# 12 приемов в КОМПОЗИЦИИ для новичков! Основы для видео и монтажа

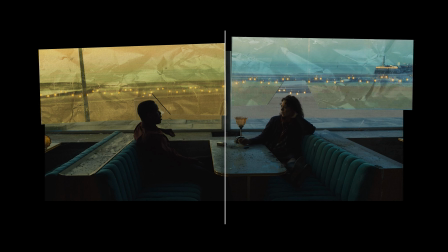8:16 Например, тут достигается этот эффект просто за счет разных окон, а сама композиция получилась очень близко к симметрии.
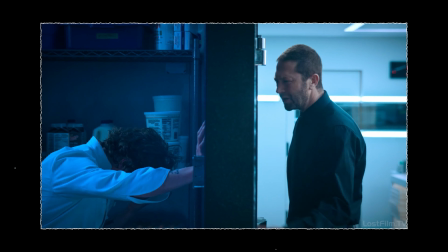8:23 Сплит-скрин часто используется, чтобы показать контраст между действиями или персонажами,
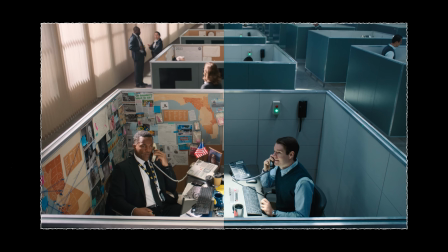8:28 или наоборот, их схожесть, если персонажи совершают одновременно одно действие.
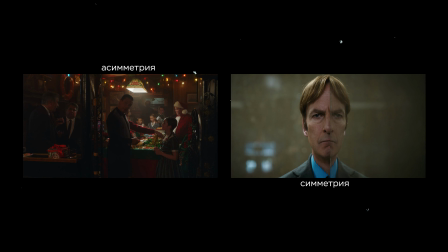8:32 Поэтому сплит-экран может быть асимметричен, а может быть симметричным. Все зависит только от задачи и идеи кадра.
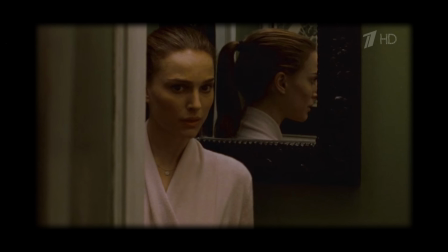8:38 Иногда сплит-скрин используется для отображения разных аспектов личности одного персонажа или разных реальностей,
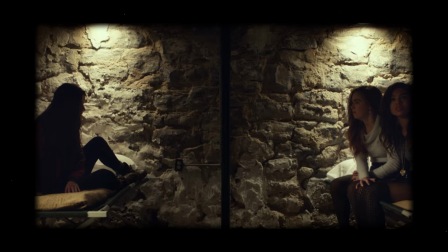8:44 что символизирует его внутренние конфликты или душевные разделения.
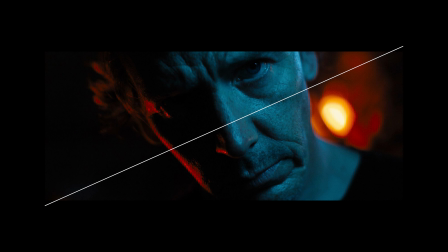8:52 Самый драматичный и экспрессивный композиционный прием – это голландский угол. Это такая техника съемки, при которой камера наклоняется под углом, создавая эффект завального горизонта.
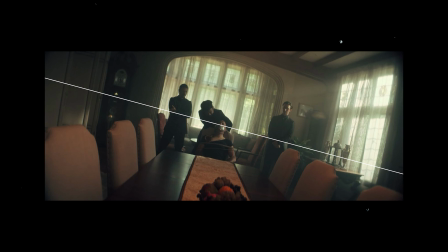9:01 Обычно для такой съемки выбираются крупные или средние планы, потому что для этого кадра важна эмоция героя.
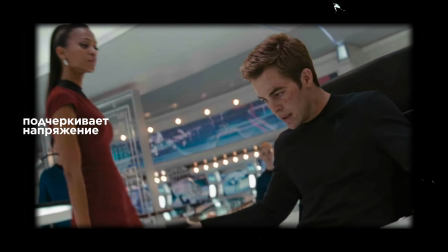9:07 Наклоненная камера создает ощущение нестабильности и подчеркивает напряжение сцены.
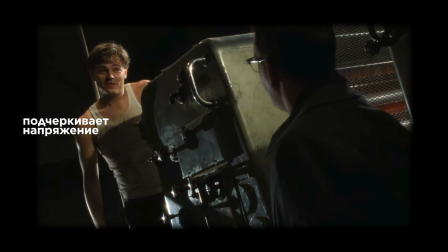9:11 Прием простой в исполнении, но просто так его лучше не использовать, потому что голландский угол всегда символизирует душевное состояние персонажа.
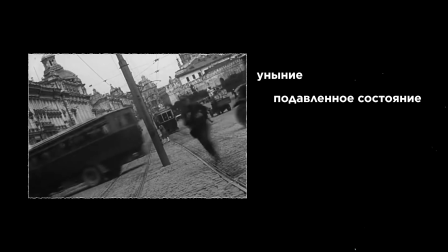9:18 Например, уныние, подавленное болезненное состояние, безумие, решительность, а может даже ярость.
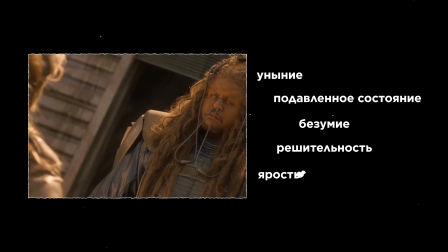9:24 Так что стоит использовать этот прием осторожно, чтобы не потерять смысл кадра и избежать излишней драматизации.
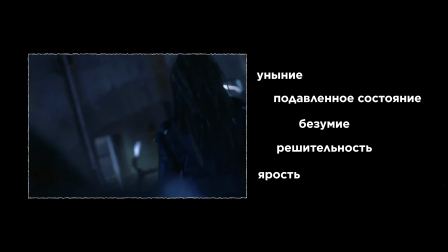9:29 Композиция без правил.
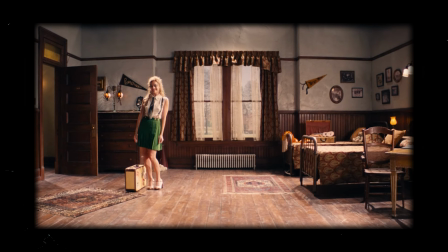9:34 Так можно охарактеризовать систему квадрантов.
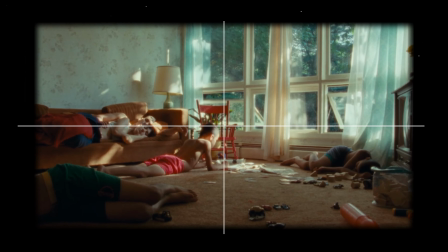9:37 Идея в том, чтобы разделить кадр по типу правил третей, но только на 4 части, и в каждом прямоугольнике разместить свою историю.
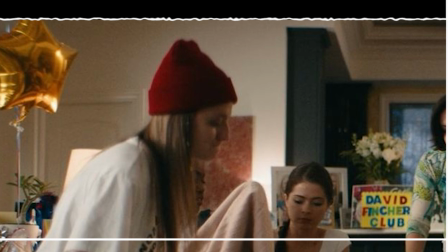9:44 Например, если разделить кадр, то можно заметить, что каждый сектор может существовать самостоятельно, параллельно рассказывая несколько историй.
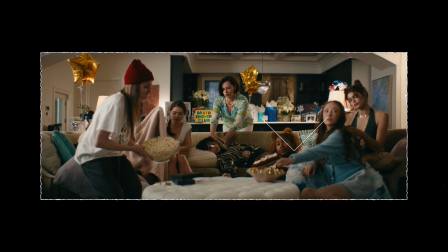9:51 И тут, кстати, тоже можно заметить треугольники и центральную композицию.
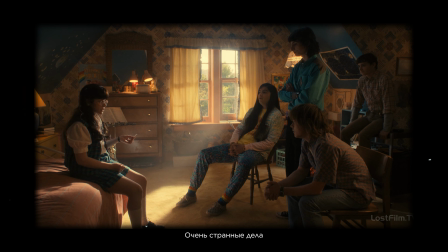9:55 Система квадрантов помогает добиться баланса и максимальной выразительности, но снять кадр с такой композиции не так просто.
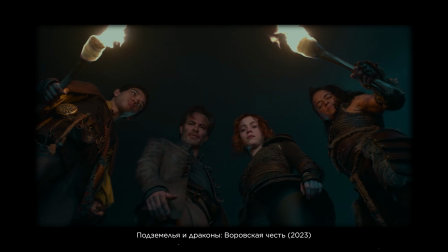10:02 Важно на этапе препродакшена продумать все действия персонажей и их расположение относительно друг друга, иначе ничего не получится.
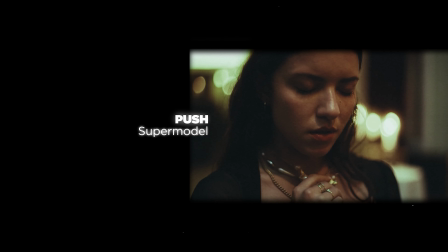10:12 Позитивное заполнение пространства. Звучит, может быть, и сложно, но на самом деле все просто.
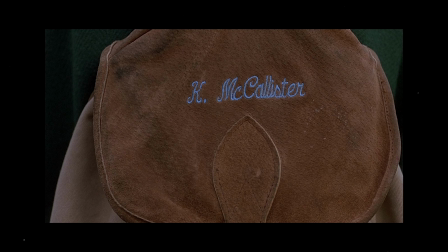10:17 Так называют композиционное решение, в котором основной объект занимает большую часть кадра. Это может символизировать величие, силу и важность персонажа, подчеркнуть его авторитетность и значимость в сюжете.
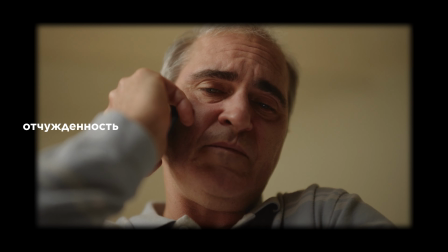10:27 Иногда позитивное пространство может символизировать изоляцию и отчужденность от окружающего мира, зависеть опять-таки от истории.
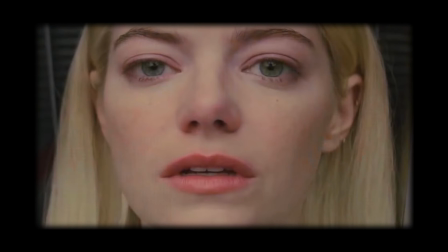10:34 Прием делает сцену более эмоционально насыщенной, а кадр эффектным.
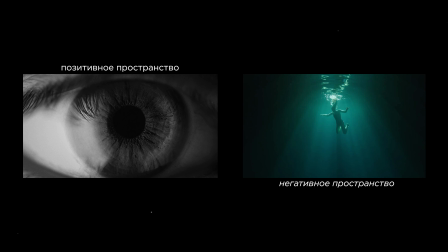10:41 Раз есть позитивное пространство, значит есть и негативное. Негативное пространство работает наоборот.
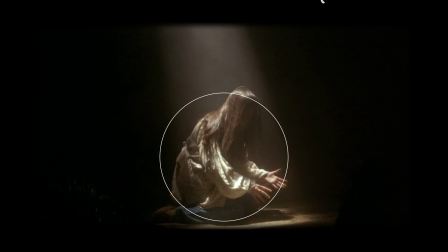10:47 Это композиция, в которой основной персонаж занимает очень небольшое место в кадре, а все остальное – пустое пространство вокруг него. Использование этого приема, как правило, символизирует пустоту, одиночество или потерю.
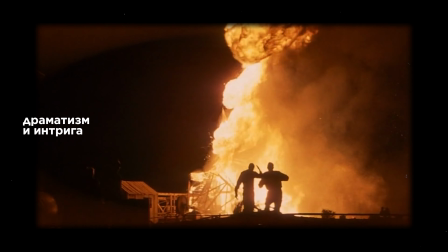10:58 Этот прием также может добавить драматизма и интриги к сцене и быстро привлечь внимание к ключевым объектам в кадре.
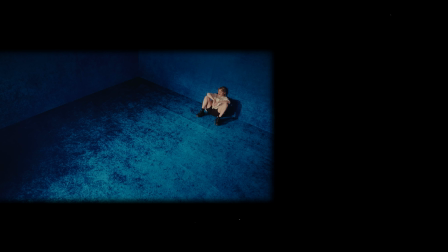11:04 Когда большая часть пространства пуста, персонажи и объекты, заполняющие меньшую часть кадра, кажутся более выразительными и важными. Сразу на них появляются фокус. Но это правило тоже работает в совокупности с другими. Например, тут помимо негативного пространства есть еще и центральная композиция, направляющая горизонтальные линии, которые успокаивают кадр и делают его статичным.
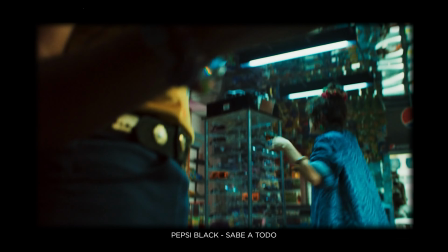11:23 Так что каждая композиция связана с другими приемами, прям как продакшн видео в целом. Тут ведь тоже препродакшн, продакшн и пост связаны друг с другом.
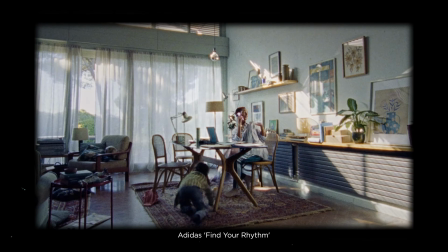11:32 Именно поэтому, даже если ты не стоишь за камерой, тебе нужно знать операторскую базу, а чтобы выстроить историю на монтаже, базовые знания в сценарном ремесле. Так что не удивляйся, если увидишь в наших курсах лекции по смежным специальностям. Кстати, о них. Мы общаемся со многими нашими учениками и выпускниками, чтобы узнать их истории. И некоторые из них оказываются настолько вдохновляющими, что мы решили делиться ими с тобой.
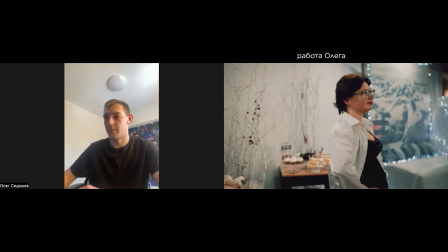11:54 Например, вот Олег, который после прохождения нашего курса по монтажу в 20 лет открыл свой собственный продакшн.
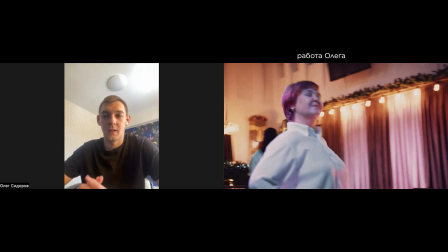12:00 Он зашел на обучение новичком и уже через месяц начал брать коммерческие заказы. Вообще не знал, как там работать в премьере. Делал какие-то бэкстейджики, видосики с мероприятий на телефон подснимал.
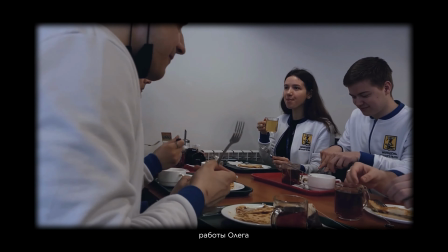12:11 На курсе Олег получил базу, а потом взял к себе в команду двух новичков и обучил их тому, что узнал и чему научился сам на нашем курсе. Ребята научились, все, мы начали втроем тогда снимать, монтировать, заказики брать.